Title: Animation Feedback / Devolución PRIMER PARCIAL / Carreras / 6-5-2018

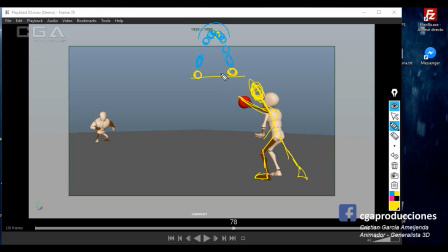[127:57]
Bien, entonces acompaña, o sea, sostiene la pelota, la tiene el mayor tiempo posible para poder darle la mayor fuerza, ¿sí? O sea, te faltó inclinar todo el cuerpo y lograr esta línea de acción, ¿sí? Que vos la tenés muy derechita. Siempre el cuerpo va inclinando para el lado que va a tirar la pelota en este caso.
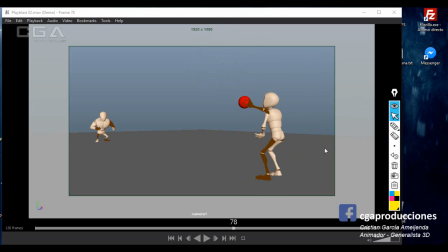[128:18]
Ojo también la colisión, eso es fundamental, sí, hay que revisarlo siempre al final. Y
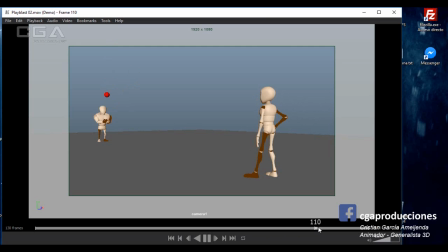[128:35]
queda como pose A, pose B, ¿sí? Y en el medio simplemente es pura interpolación. Me falta un poco más de animación en el medio. O sea, queda como la interpolación sola, lo mismo de antes. Me falta que llegue primero un brazo, después el otro. Trabajar un poco quizás más el movimiento de los dedos, ¿sí?
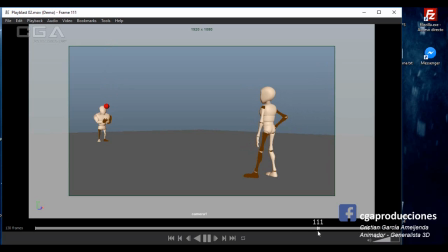[128:52]
La pose esta compro, me gusta. Pero ojo ahí que se está estirando el IK en la pierna izquierda, fíjate. Ahí se está estirando demasiado el IK de la pierna izquierda, ¿sí? Esas como correcciones para este personaje. Acá también, una cosa fundamental que me estaba olvidando, la anticipación, ¿sí?
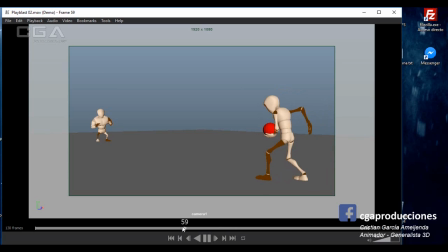[129:08]
O sea, cuando está bien que baje, pero acá está bajando y acá tiene que volver a bajar, ¿sí? O sea, baja con más fuerza para salir con fuerza. Y si va a bajar el personaje, la pelota está quedando, ¿viste? Como el Steadicam, donde todo el cuerpo se mueve, pero la pelota queda en el lugar, como la cabeza de las lechuzas, ¿viste?
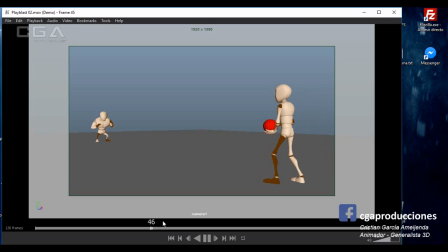[129:27]
Que mueven el cuerpo y siempre la cabeza queda en el lugar. Bueno, acá lo mismo. La pelota, si el cuerpo baja, la mano baja acá, baja a la altura de la rodilla, no puede quedarse en el lugar. Bien, eso. Vamos con el otro personaje.
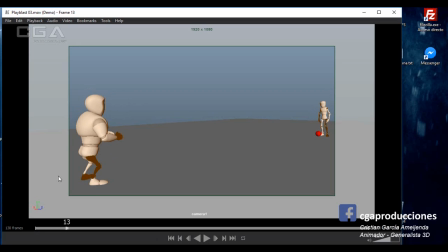[129:44]
Bien. Hay un cambio muy brusco de esta pose a esta, ¿sí? Darle un poquito más de tiempo. Esto está bueno, que vaya por un lado y para el otro, me gusta.
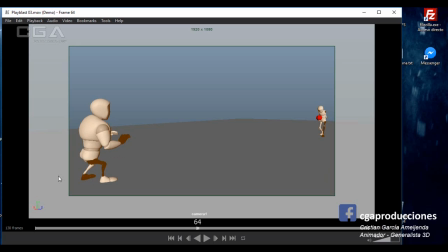[130:01]
El pie para adelante y para atrás dura muy poco tiempo adelante y después vuelve atrás, ¿sí? Déjalo adelante en todo caso. Esta pose acá está desequilibrada porque este pie está muy adelante y este está justito y el culo se estaría cayendo para atrás.
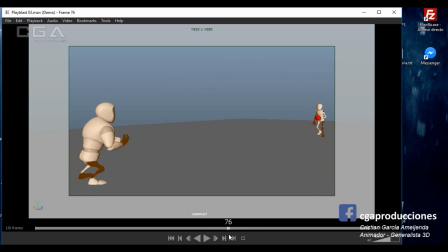[130:17]
Me gusta esto, este pasito que da cuando se acomoda para recibir, me encanta. Pero ojo que estás volviendo ahí el pie izquierdo y está patinando otra vez hacia adelante. Sí, o sea, este acomodo ahí me encanta, pero tendrías que dejar ambos pies ya ahí, ¿sí? La pose de vóley está excelente, o sea, esto está buenísimo.
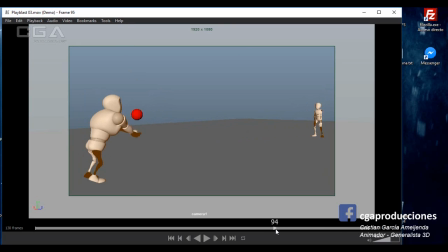[130:36]
Pero fíjate, estás pegándole solo con los brazos. ¿Y el resto del cuerpo qué? O sea, el cuerpo tiene que subir al mismo tiempo que le estás pegando a la pelota, ¿sí? Porque lo mismo que antes, vos le pegás con todo el cuerpo. ¿Bien?
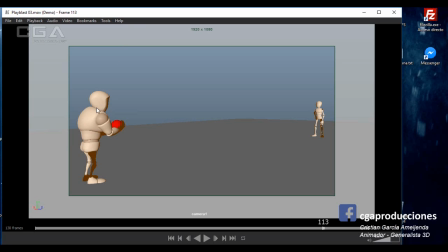[130:52]
Y cuando la pelota baja también, mínimamente, que el personaje tú se agache un poquito y la reciba. ¿Bien? Estas serían las correcciones para el trabajo práctico de Florencia Velázquez.
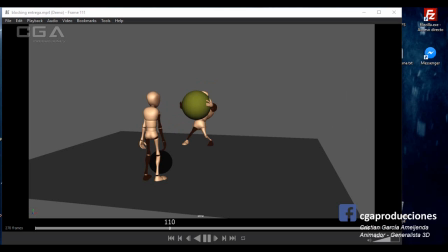[131:04]
Ok, vamos con Vázquez. Estaba viendo acá el blogging. Nunca vi nada de él, así que vamos a ver todo de cero. Bien.
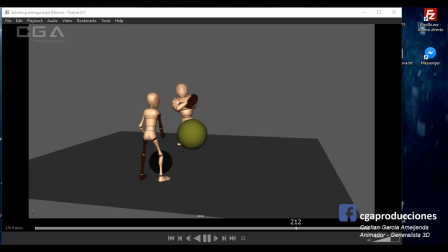[131:19]
El blocking es bueno, ¿eh? Me encanta esa pose del grandote, me parece buenísima. Me hace un poco de ruido, pero vamos a ver qué tal. Bueno, primero si el dedo ese, el dedo gordo, está demasiado hacia atrás. Sí, debería estar un toque más hacia adelante. Es imposible. Casi que el dedo esté tan derecho a esa altura.
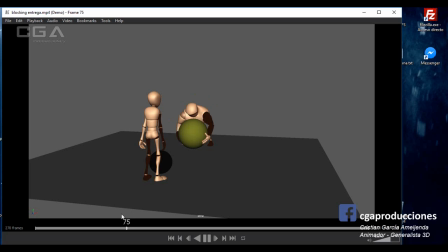[131:38]
Me hace un poco de ruido esto que queda muy rápido, estas poses, pero vamos a ver en el spline cómo se resolvieron. Y también, si tuviese que corregir alguna pose desde el blocking, hubiese estado bueno ver alguna preentrega antes. Es esto, ¿sí? Las patitas están muy derechas ambas. En esta pose hubiese estado bueno jugar un poco más con
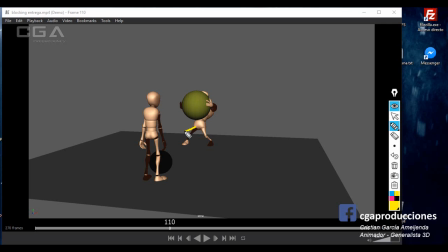[131:58]
esto que te voy a mostrar ahora. Esto más hacia afuera, ¿sí? Ahí. ¿Para qué?